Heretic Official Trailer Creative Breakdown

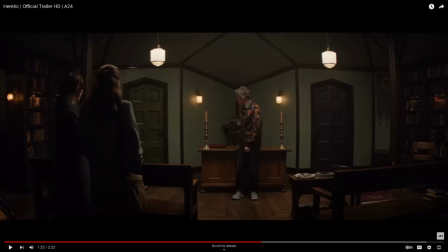(4:10)
just anything that kind of gives any hint of what's going on the thing that i find so interesting about this shot is the framework of the wall behind him it kind of kind of makes the house
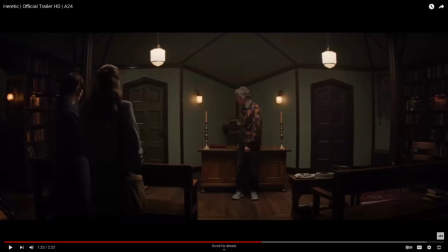(4:27)
almost look like a miniature in a sense i'm not sure what the architecture of this room is but it's very disorienting that you have these two doors, um, that are parallel to the viewer. Then you have this, what appears to be like a,
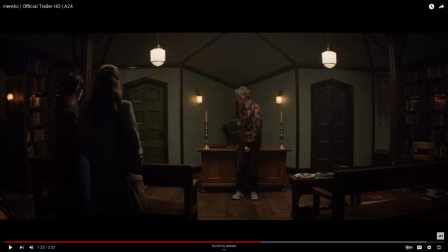(4:44)
a triangle where the room comes to a corner or a point, um, in the center of the room, everything just feels like it's bending in towards the center of the frame.
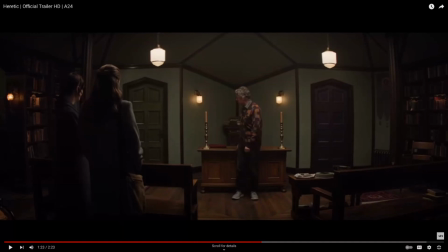(4:59)
So really, really good framing of this shot. Looks like there's in the foreground on the pew on the right side, looks like there's a handful of photographs and one of those projector wheels.
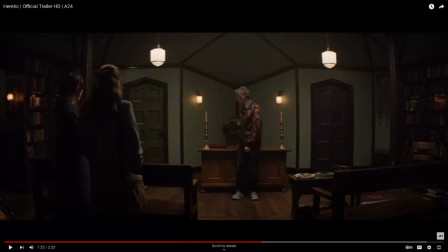(5:15)
And it looks like a projector machine right next to it. So I wonder if he was showing slides of anything at some point.
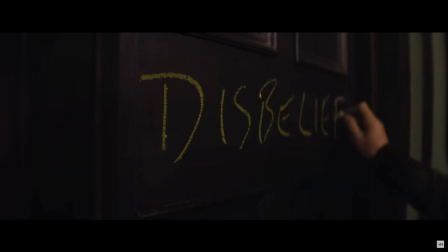(5:22) But I want you to choose which door to go through based on your faith. What does this have to do with us leaving?
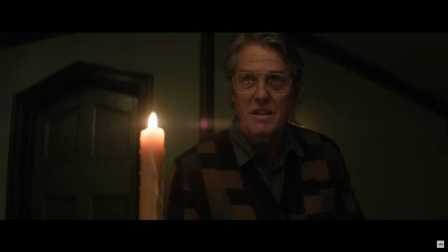(5:29) Everything.
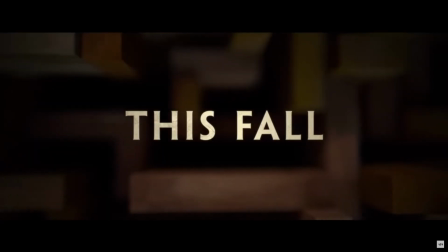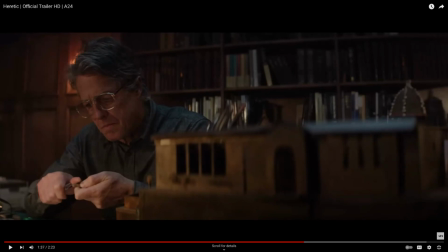(5:35)
So when I see him working on miniatures, the first thought that comes to mind is the other A24 film, Hereditary. And actually, when I watched this trailer, I've only seen this trailer once before. When I watched this trailer before, I noticed a lot of similarities between that film and the way that film was made in this movie.
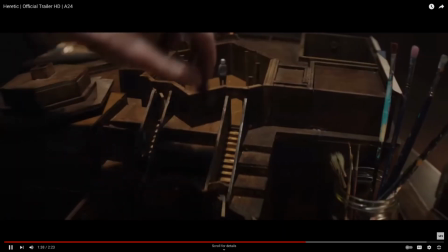(5:56) I think that we're being studied.
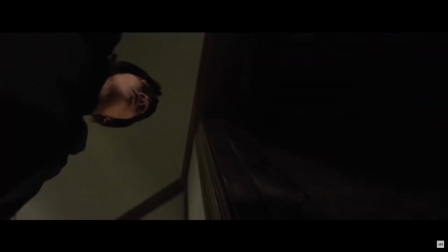(6:00) it will make your hearts beat faster it may even make you want to die
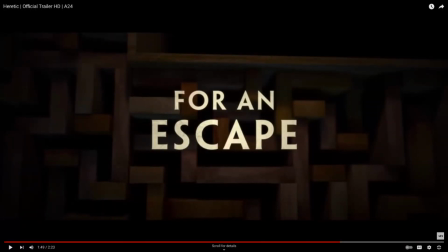(6:08) what a really interesting quick shot just so much in just a split second
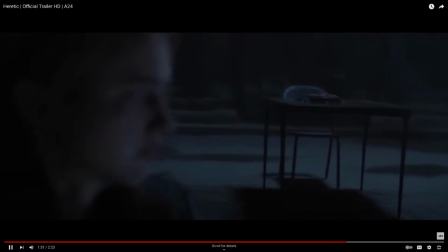(6:21)
expression do not this gives me the sense that
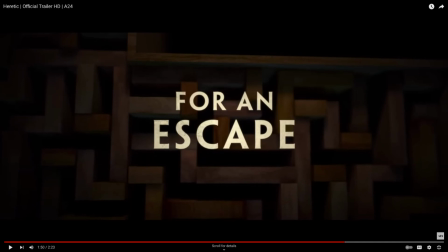(6:30)
clearly this isn't part of the narrative of the film, but whether it's used as an artistic intro or outro, it is some form of a maze.
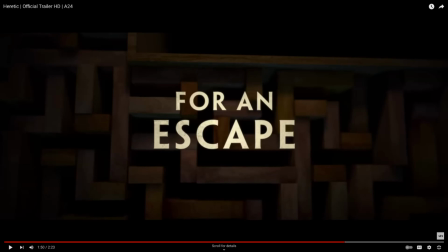(6:45)
So the idea is, theoretically, they could be trapped in this house trying to find or navigate a way to get out of this house.
Do not be afraid.
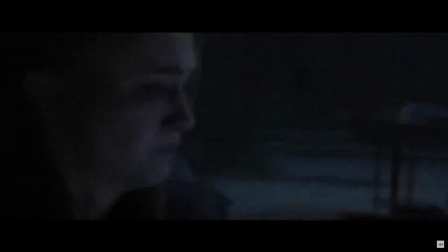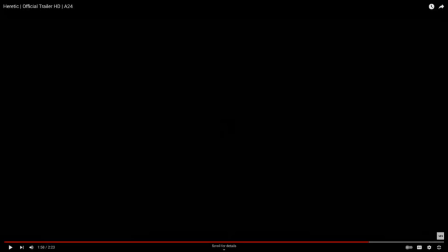(7:02)
I don't know what that was.
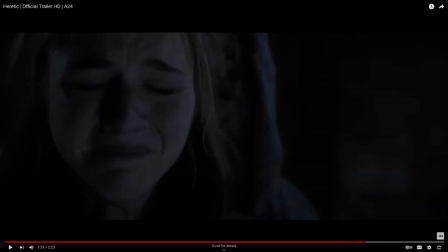Doesn't really show enough of it. It looks like I see a little bit of a face and an eye, maybe a smile,
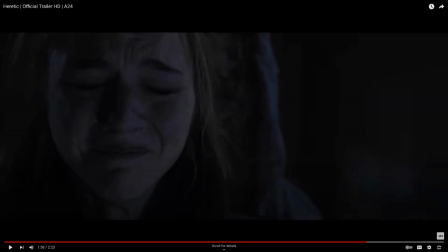(7:23)
kind of skeleton-esque. But that's really about all you can tell from this shot. you will witness a miracle
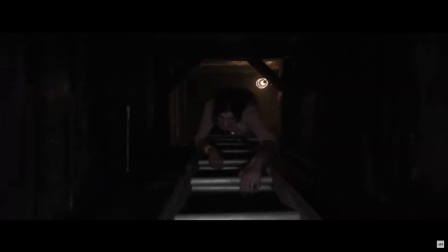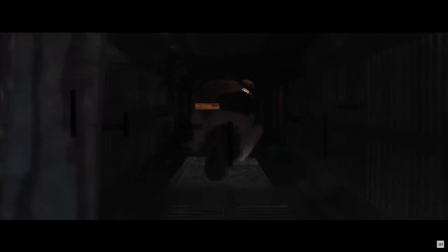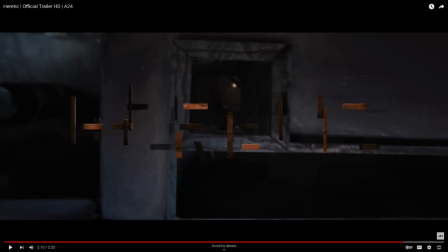(7:41)
that's pretty 10 years ago in regards to like taking a classic rock song and re re-recording it and making it sound a little more modern
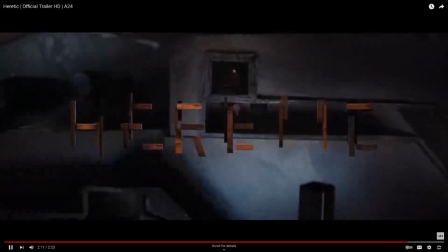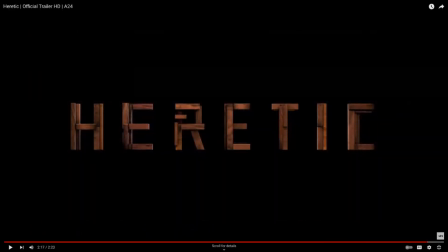(8:03)
what a phenomenal
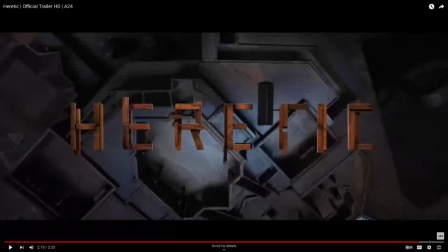(8:07)
shot absolutely phenomenal I mean this really screams to me Ari Aster.